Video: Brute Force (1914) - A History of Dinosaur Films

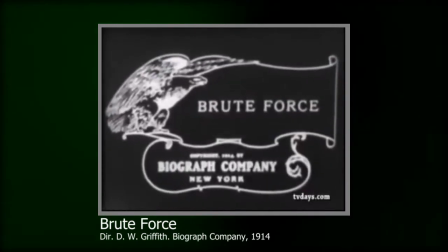And now we come to another instance of the history of dinosaur films brushing up against the important parts of the history of film itself.
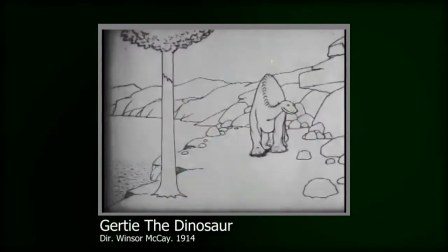Last time it was with Gertie the Dinosaur being a pivotal dinosaur picture and a pioneering work of animation.
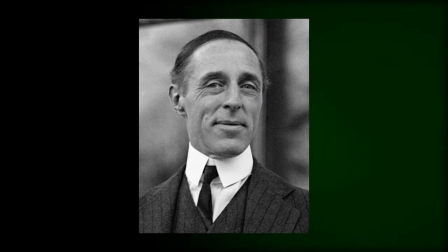And this time we're going to be looking at D.W Griffith, one of the most important figures in early cinema and also,
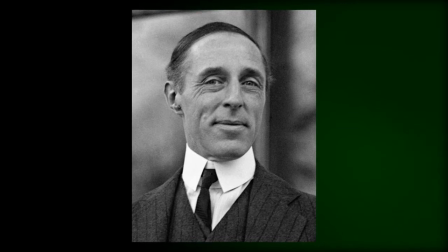to be honest, a huge, appalling racist.
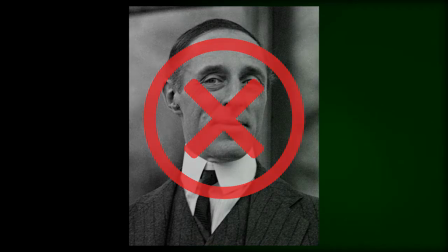Okay, so no honest examination of Griffith can really be done without acknowledging the elephant in the room.
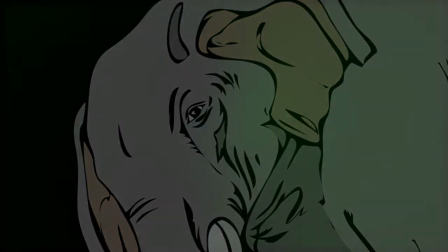But firstly, let's talk about why he is considered so influential.
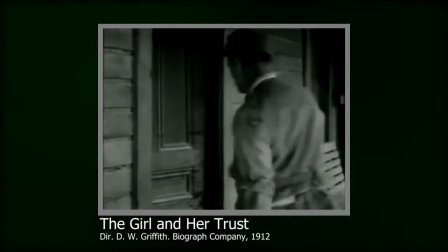You see, Griffith's experimentations with editing helped craft the inherent grammar of cinema.
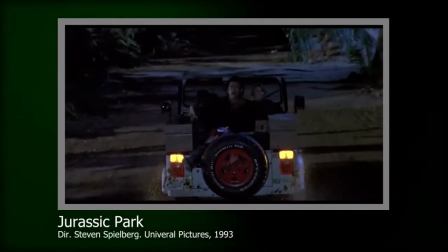When we talk about film grammar, we talk about how images and shots are used in a sequence to create meaning.
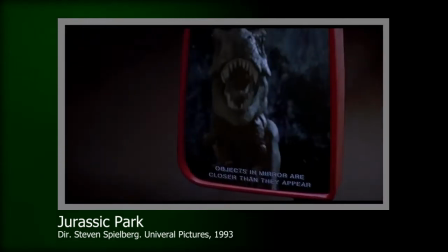It is one of the fundamental aspects of cinematic language.
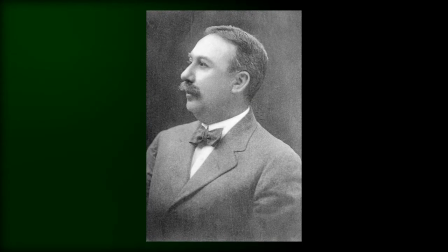Edwin S. Porter had already experimented with a technique called cross-cutting in his early narrative films, Life of an American Fireman and The Great Train Robbery.
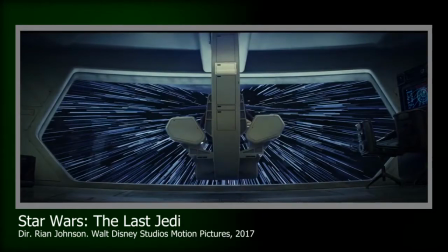Cross-cutting is simply where a film cuts between two or more separate events which are then understood by the viewer to be happening at the same time,
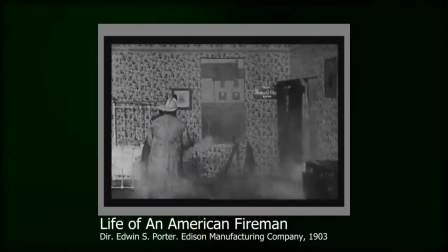such as this sequence from Life of an American Fireman,
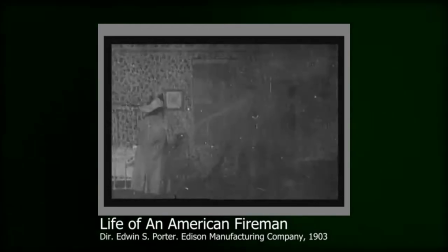where you witness the rescue from both the inside of the house, which is then followed by the same event from the outside.
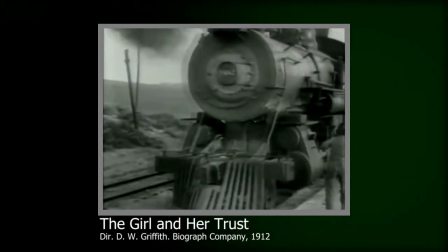Now, D.W. Griffith comes along and pushes that concept of cross-cutting to a new standard,
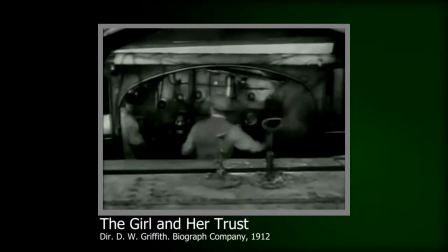showing sequences of parallel action across different places and playing with the tempo of the cuts to create tension.
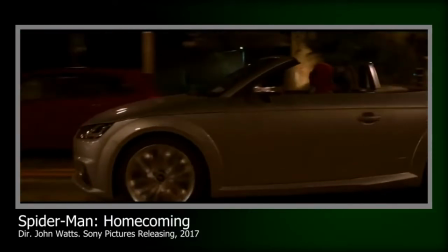You'll be familiar with such techniques if you've ever seen any modern action blockbuster.
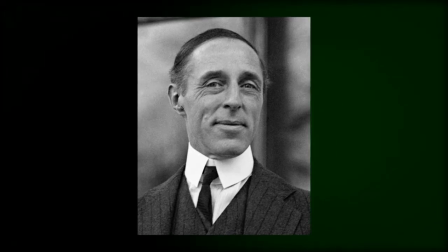Griffith also used new editing techniques and shot choices such as cut-ins to close-ups to show
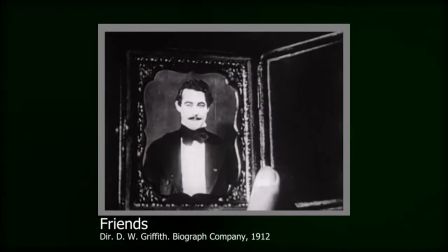the emotion of characters and insert shots to direct the audience's attention to certain elements,
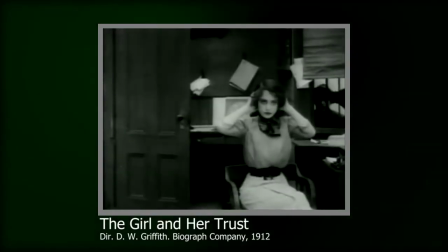and used multiple camera setups within a single scene to establish continuity editing,
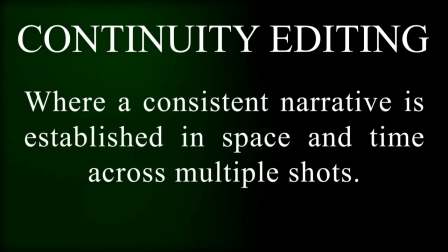where a consistent narrative is established in space and time across multiple shots.
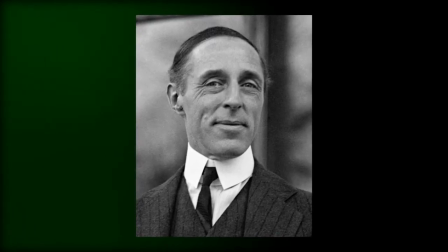Or at least maybe Griffith established these techniques. Griffith was a very talented self-promoter, and a lot of the early history of cinema is lost.
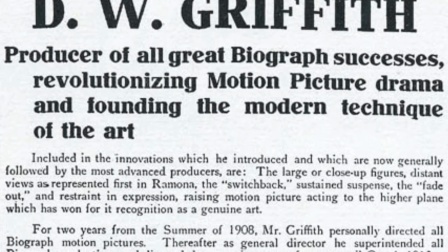So to declare that he was the sole inventor of these techniques is, well, it's very much debatable.
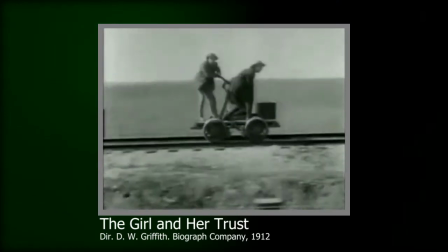But there's no doubt he was a highly influential figure,
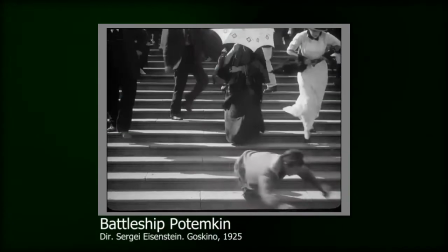and the techniques on display in his films were expanded further with Sergei Eisenstein's montage theory, and have become the standard.
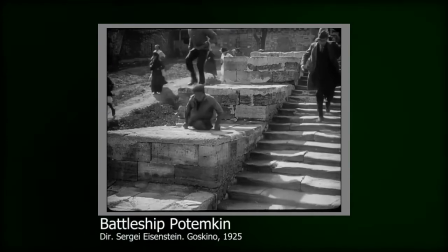All your favourite films utilise these techniques.
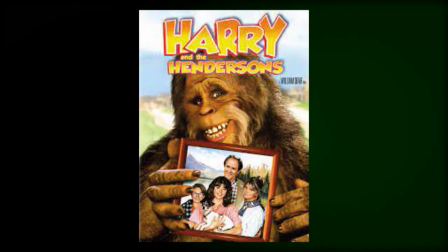Like if your favourite film is, I don't know, Harry and the Hendersons, all these cinematic techniques are present in that film.
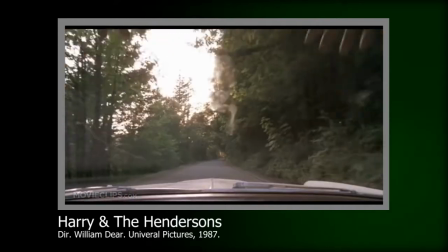Oh, come on, man. It's all in how you look at it.
But let's get to that elephant.
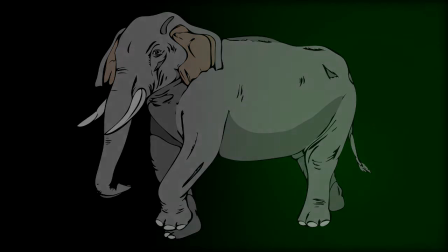Griffith's most famous and influential work is The Birth of a Nation,
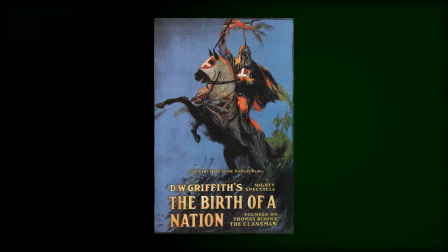a film that portrays the Ku Klux Klan as the heroes and portrays black characters
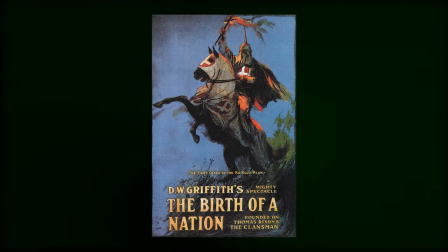who are played by white people in blackface as sexually aggressive villains.
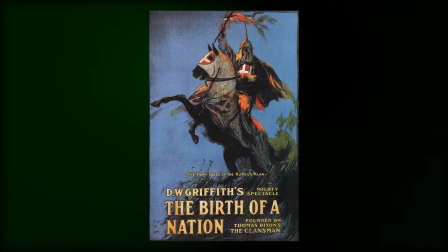It inspired a resurgence of the real KKK and was massively controversial even for its time.
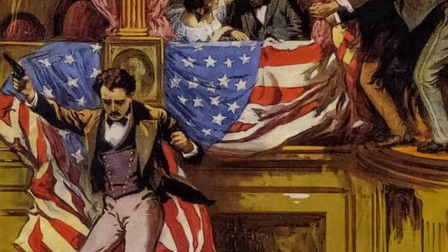The film is cited as the first blockbuster action spectacle, which it may well be, and has all of Griffith's techniques on display,
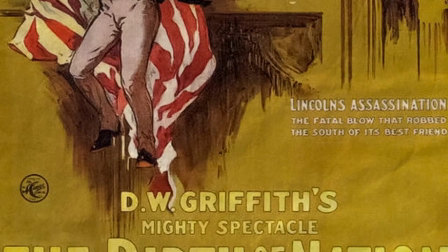but it's a disgusting and racist film, and it's good that Griffith's many achievements are overshadowed by it.
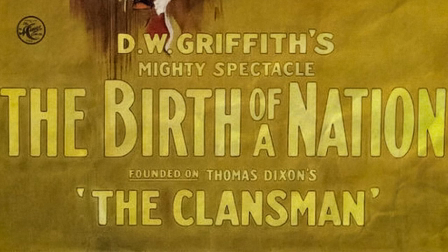His legacy deserves to be stained by it. But we're not here to talk about that, I just thought it was worth mentioning.
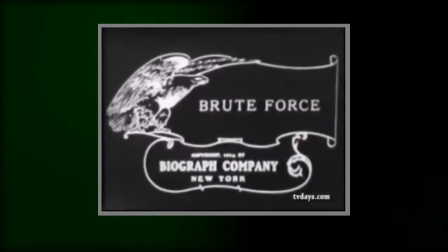We're here to talk about Brute Force, also known as The Primitive Man,
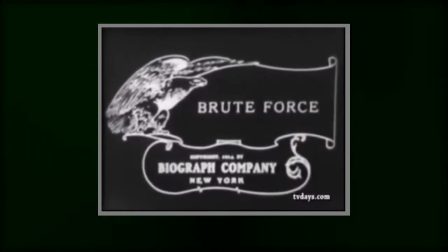and although it's not the first live action film to feature dinosaurs as is so often claimed, check out my video on Prehistoric Peeps,
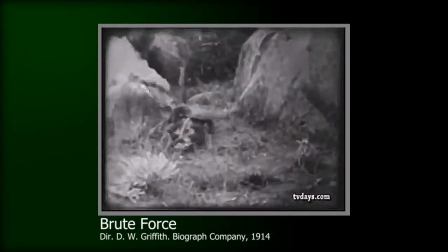it does indeed feature dinosaurs, including a rather impressive one.
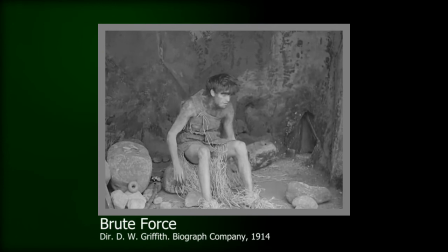The story follows caveman Weak Hands, who unsurprisingly with a name like that, is not physically strong and so has trouble finding a girl.
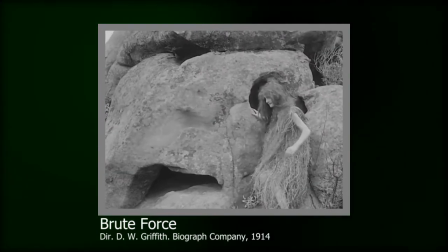That's until he meets a lady called, typical of Griffith, Lily White, and they elope.
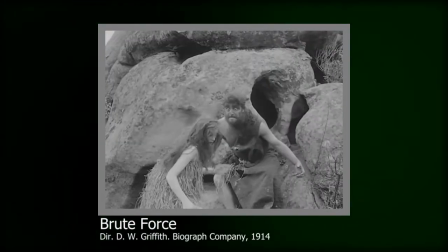However, a larger and stronger caveman named Brute Force attacks them and steals Lily White away, with Weak Hands helpless to stop him.
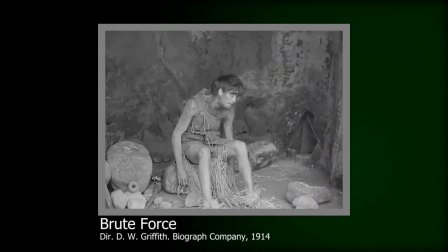Weak Hands is at first despondent, as one would be, but soon comes up with an idea.